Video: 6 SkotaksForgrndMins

Back then, there were these huge rolling doors that had a lot of rust because it rains a lot in Britain, and the rust had a very specific look. So we were walking along, and Jim goes, "Oh, this rust is what I want on this thing."
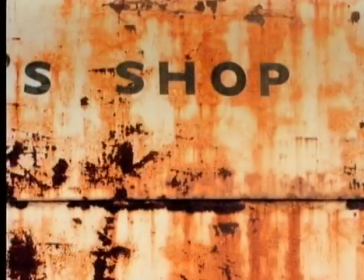So I would take a picture of that. And we found a lot of reference actually at Pinewood, because at the time it was sort of, it was going to hell. And I could tell the model maker, "Well, just go outside." It was actually the door to the model shop that he had pointed to. So I said, "Well, here's the rust right here, just do this."
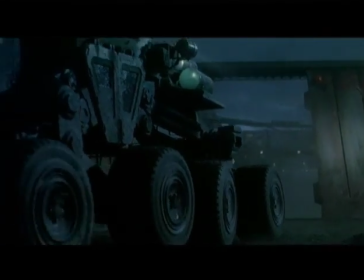Weather played a key part in the atmosphere of Acheron, so when we had to have rain and wind and all of that happening,
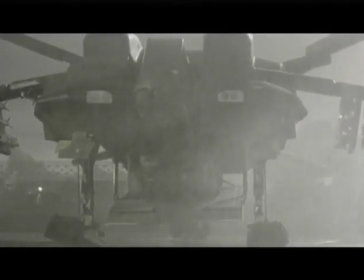interacting, that adds a layer on top of everything else that really made it difficult to control We would do something,
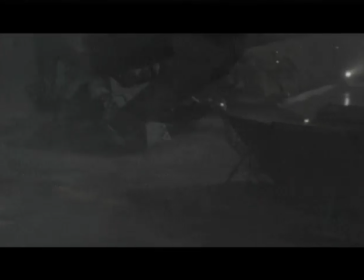we would hopefully get it in the first try in one day, but fairly often, because of the nature of these things, it was not possible to do it.
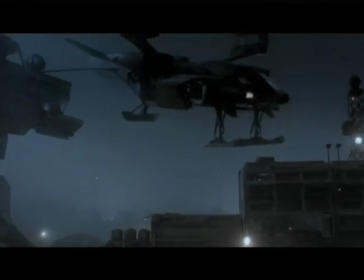Now, none of this is earth-shatteringly difficult in and of itself, but the combinations together would just made it excruciatingly difficult at times. The budget wasn't a huge budget by any means for that type of film at the time.
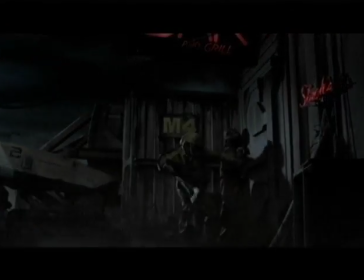Jim was going to use visual effects to extend sets and just give a larger scope to the picture in general.
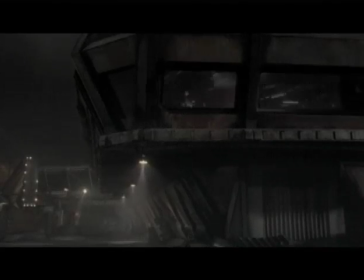Using rear projection, using mirror shots, beam splitters,
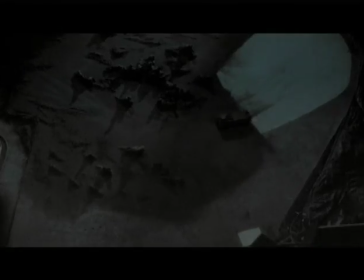in-camera splits, foreground miniatures, you name it, anything that we could get away with in camera.
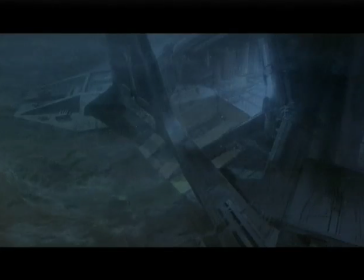The reason for the miniature at the atmosphere processor, which was the Acton location, is there were limitations on what live-action art department could deliver, and Jim wanted to see this incrustation,
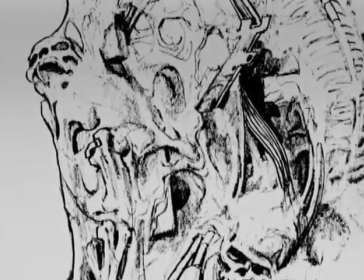the alien sort of cocoon extending up and intertwined on the ceiling,
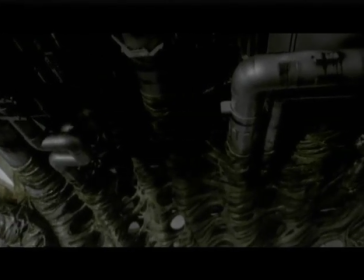and it seemed to be the only way to do that was with a miniature. It could have been handled as an insert, say a character looks up and sees it, but we decided that we wanted to do it as a tilt down, actually, look up at it and then have the camera come down and see the actors in the shot. So the way that was created was the miniature, some of the miniature people went over to act in.
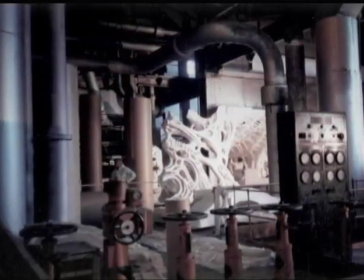We went over with a camera. We paced out where the miniature would go, and we figured out the size for it,
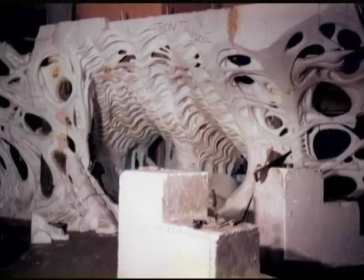and we took reference photos and built the miniature back at Pinewood Studios based on those measurements.
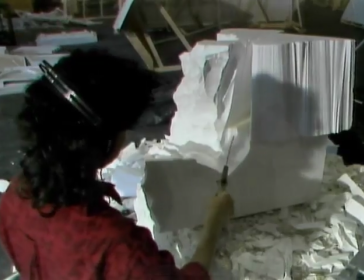It pretty much had to be sculpted in place with a camera there, so the sculptors could see through the camera as they sculpted. This is the only way to do this type of shot. If this is the camera, the set's way back here.
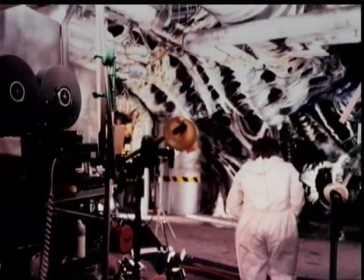Right in front of the camera up here is a miniature that actually blends to the background.
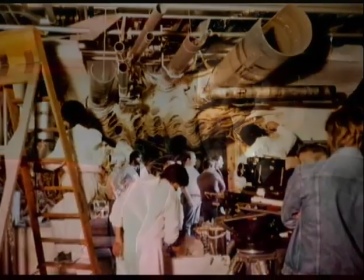So because you're only looking through one little lens, a single lens, you don't have binocular vision, you have one eye. When you look through the lens, this foreground miniature would match up with the full-size set,
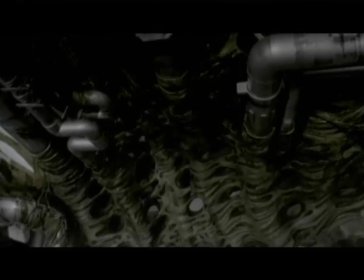30 or 40 feet away.
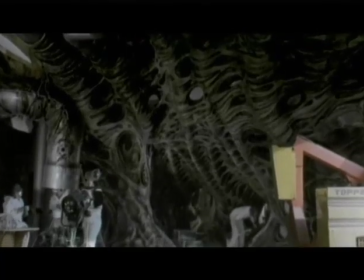As it turned out, that was shot on the very first day of principal photography, and it was one of the first shots up, if not the first shot. And so we knew that it would be looked at by people at 20th Century Fox. So we wanted to make a really terrific shot. And you could imagine my surprise after we had set this miniature up, and we had all the actors out there,
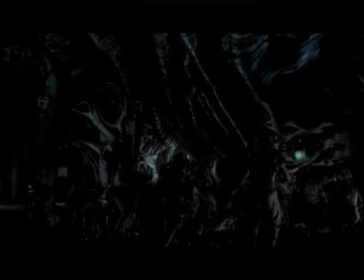and I think David Geiler was sitting on a ladder behind the set when Jim turned to me and said, "Well, it's your shot, you direct it." So I thought that was terrific. So I actually got to direct that shot in the film.
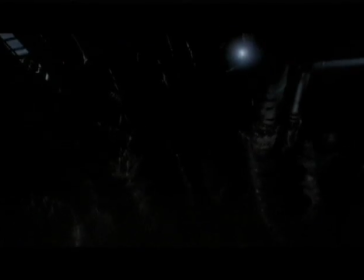The actors that were in the foreground, their lights that were on their mounted on their shoulders were in fact interacting with the light across the top part of our miniature, and then had to blend to the bottom. So we had somebody off camera moving a light around in sync with their action.
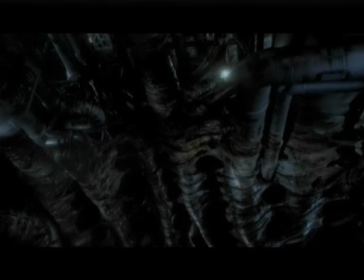So all of those things worked out together, and frankly, it all worked.
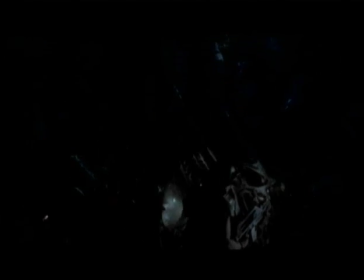Part of the shot started with James Remar right up in camera on this foreground miniature shot,
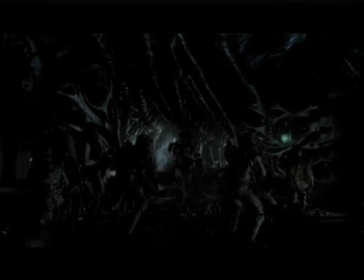and he turns away and walks away. So and now it's a different actor.